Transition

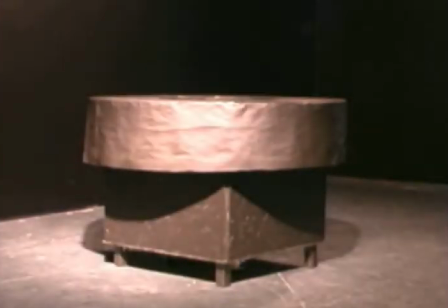[0:04]
Transition is an interactive installation that encourages stillness in the viewer.
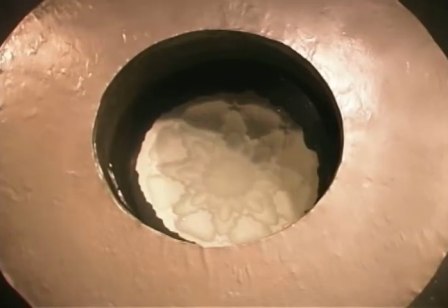[0:09]
The installation consists of a reflecting pool that contains an intricate piece of decorative architecture.
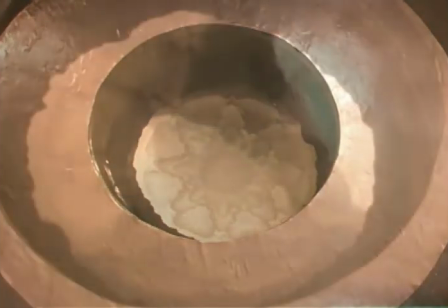[0:16]
Animated Persian floral patterns are projected into the pool and onto the architecture in the depths,
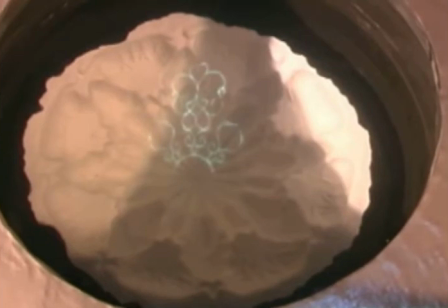[0:23]
while spoken poetry is played as audio. When visitors enter the space, their presence causes the video and audio to switch.
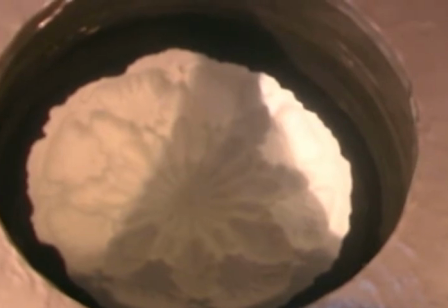[0:31]
As the viewer keeps moving, the content flips, never getting past the first small snippet.
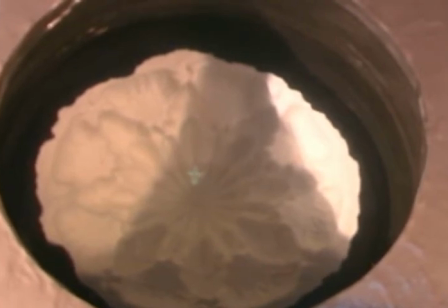[0:37]
Participants need to calm their physical selves in order to allow the animation and the audio to be fully realized. This physical quietness can translate into a calmer emotional and mental state.
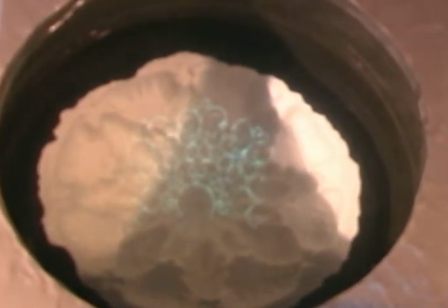[0:51]
The audio and animations are created to instill a feeling of contemplation. The rhythmic poetry in the audio matches the rhythm in the animation.
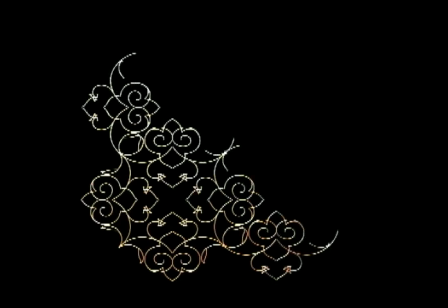[1:04]
The floral patterns are animated, linking movements with the stillness required to see them.
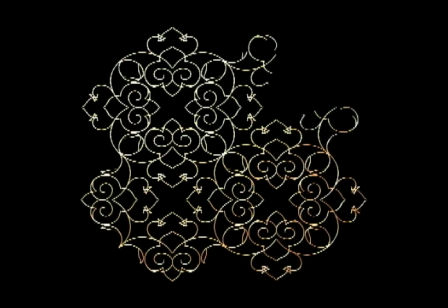[1:10]
The movement in both the animations and the poetry reinforces the transition between still and moving. Animated Persian floral patterns were used for their relevance to the architectural piece and for their mesmerizing and meditative qualities.
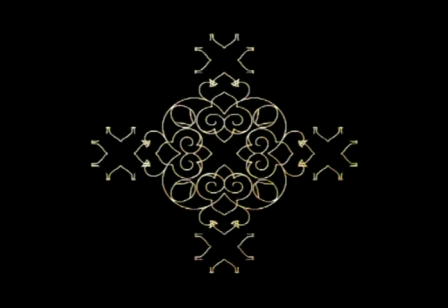[1:26]
Floral patterns can be animated in different ways. One way is to illustrate the design process used by the traditional artists.
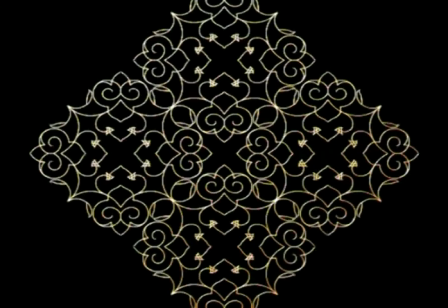[1:34]
Animating these patterns in different ways is a scientific challenge because of their puzzling geometry and complex structure.
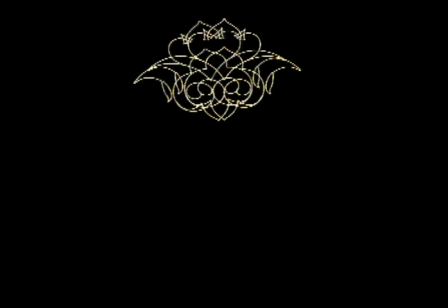[1:41]
Another technique for animating is visualizing the symmetries by dynamically extending a simple motif into a final complex pattern.
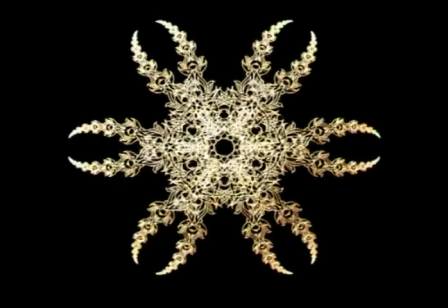[1:50]
These geometric abstractions of the planetary elements have been used to decorate and illuminate poems,
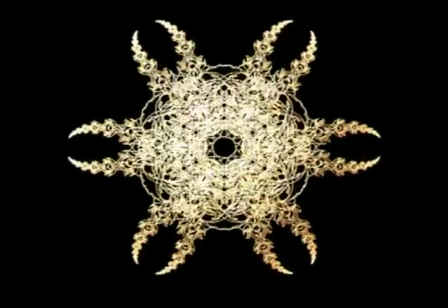[1:56]
religious books, carpets, and architectural elements. These dynamic animations lead to new possibilities for learning and understanding the mysterious geometry of the Persian floral pattern. Each pattern requires fine-tuning and adjustments in the controlling procedure for things like pivot
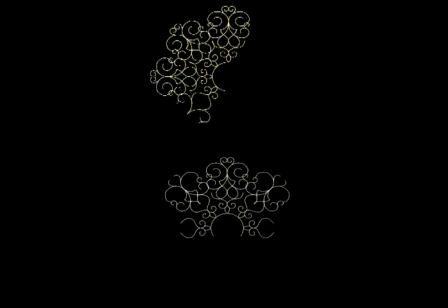[2:13]
point and axis of rotation in the transformation procedures for each specific pattern. The straightforward animation allows for illustrating the structure of the pattern. The simple animation is then changed to have more aesthetic interest.
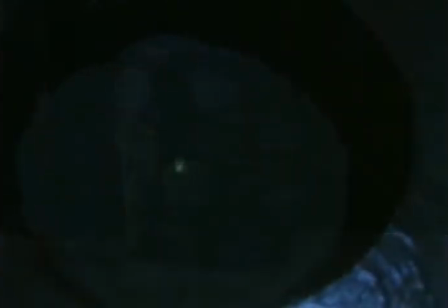[2:27]
The installation uses non-explicit interaction. This is when viewers do not have to be active participants.
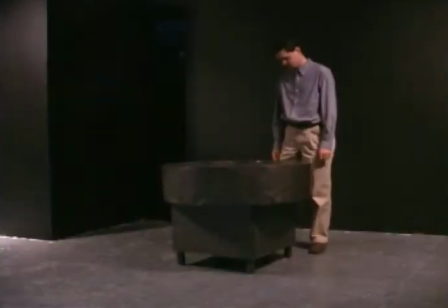[2:35]
Viewers don't need to touch in order to interact. The goal is to encourage the visitor to enter into a more contemplative state.
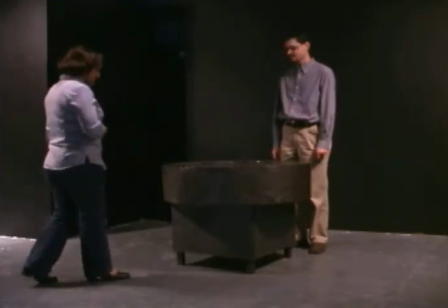[2:42]
Having active interaction, where the viewer is required to manipulate a device, would be contrary to this quiet state.
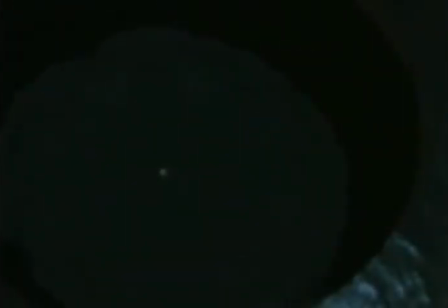[2:49]
The piece changes again when there's more than one person in the space.
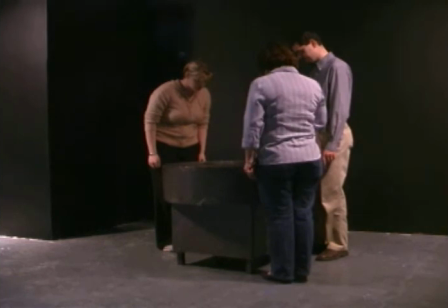[2:54]
The viewers must negotiate commonality. If even one person is moving, the animation and audio will change.
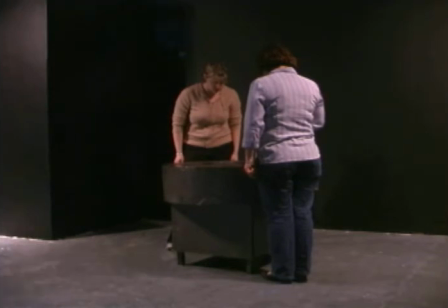[3:02]
There's a marked difference between a single visitor and a group.
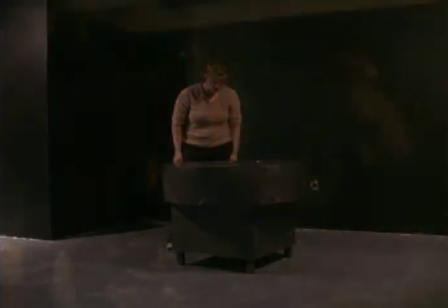[3:07]
A single visitor can choose to enter a quiet state at any time.
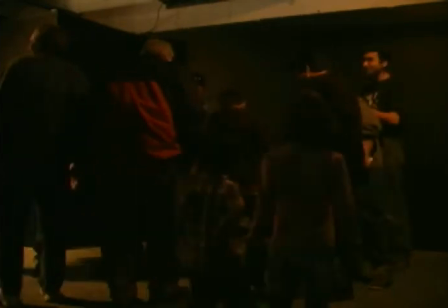[3:12]
With a group of visitors, the whole group must be still for the piece to be fully realized.
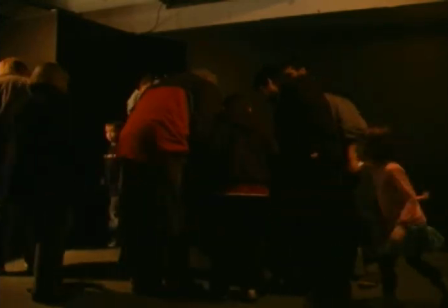[3:18]
In this way, the group will have to negotiate the proper approach to the pool. A reflecting pool is the basis for the installation,
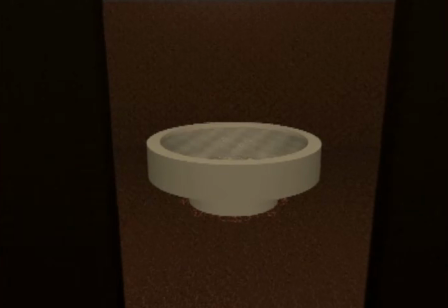[3:27]
with the view that reflecting pools are meant to reflect the world around them, as well as act as a portal into another world under the water.
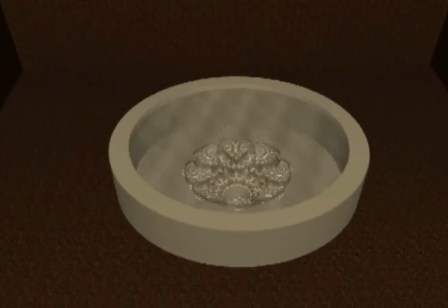[3:34]
The surface of the water is the transitional point between these two dimensions
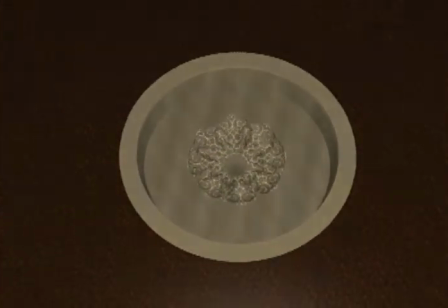[3:38]
and shows both the reflected world and that beneath at the same time.
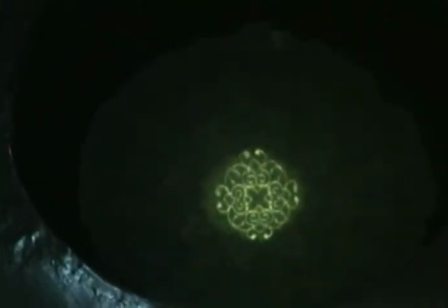[3:44]
Reflection can mean mirror, or it can mean contemplation.
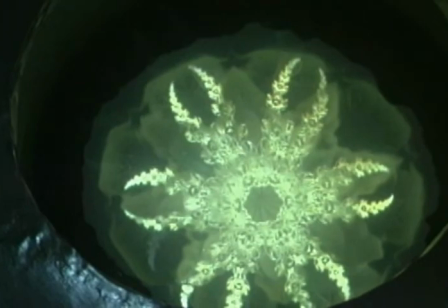[3:48]
This is the intent of the pool, to act as a mirror for the viewer and as a place for meditation for the visitor.
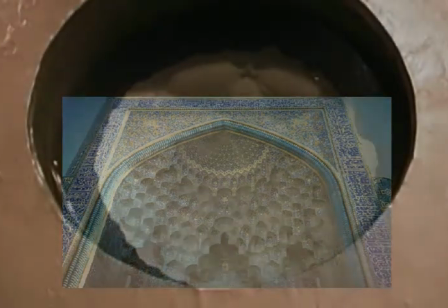[3:55]
The Muqarnas is a decorative element that is frequently seen in domes, vaults, and pendentives.
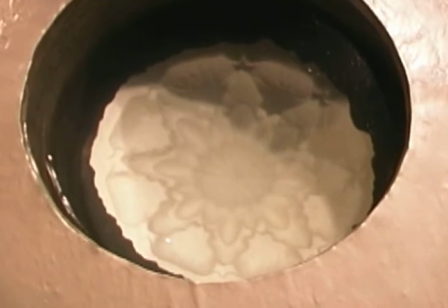[4:01]
Their fascinating beauty, puzzling geometry, and rich symmetries are a source of dynamism.
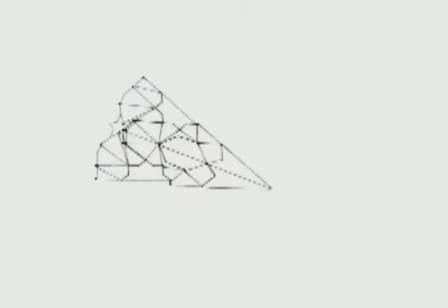[4:08]
The repetition of a motif in a rotational or translational way creates the feeling of rhythmic transition between stillness and movement.
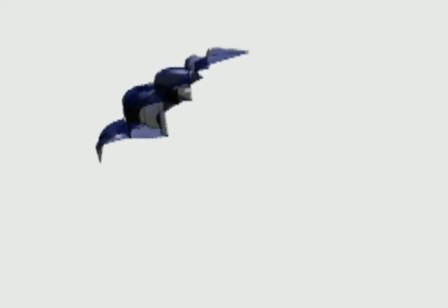[4:17]
The construction of a single piece is described in a book by a famous master Muqarnas craftsman.
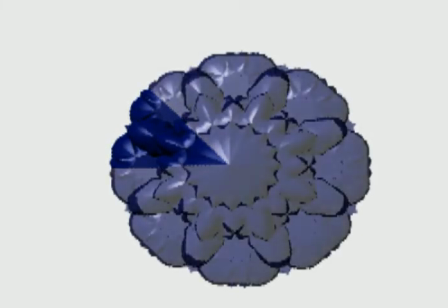[4:23]
The traditional language and descriptions were translated, formalized into current scientific language by designing a geometric algorithm.
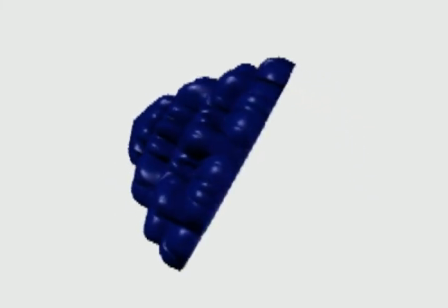[4:32]
The algorithm was implemented as a computer model.
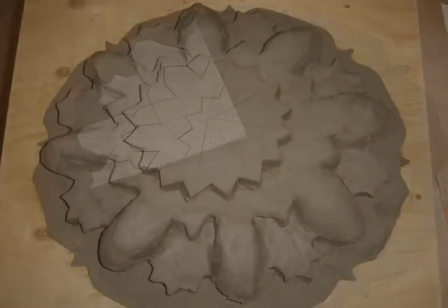[4:35]
A clay model was created using the traditional descriptions and the computer model for reference.
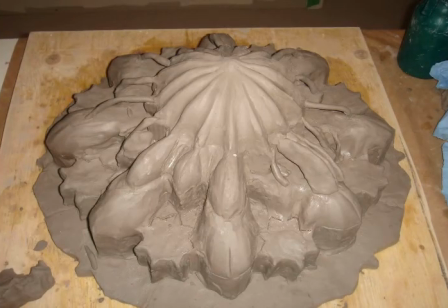[4:42]
A Muqarnas is most often looked at from below, where the complex structure captivates viewers.
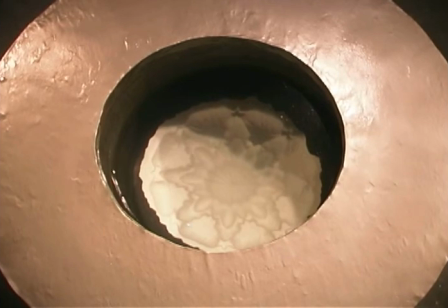[4:48]
Turned upside down, the Muqarnas becomes a vessel. The overturned Muqarnas propels up, calming the movement implicit in the structure.
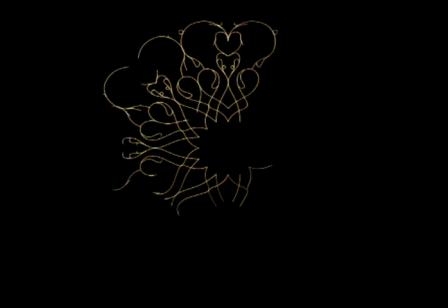[4:59] عشق جگرخوار مرا، یار تویی غار تویی، خواجه نگهدار مرا.
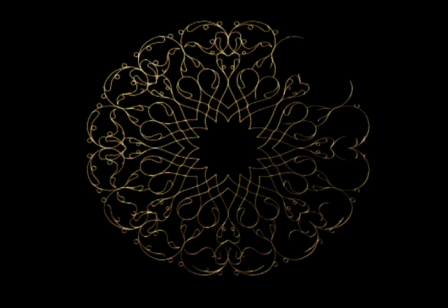[5:06] نوح تویی، روح تویی، فاتح و مفتوح تویی، سینه مشروح تویی، بر در اسرار مرا. نور تویی، سور تویی، دولت منصور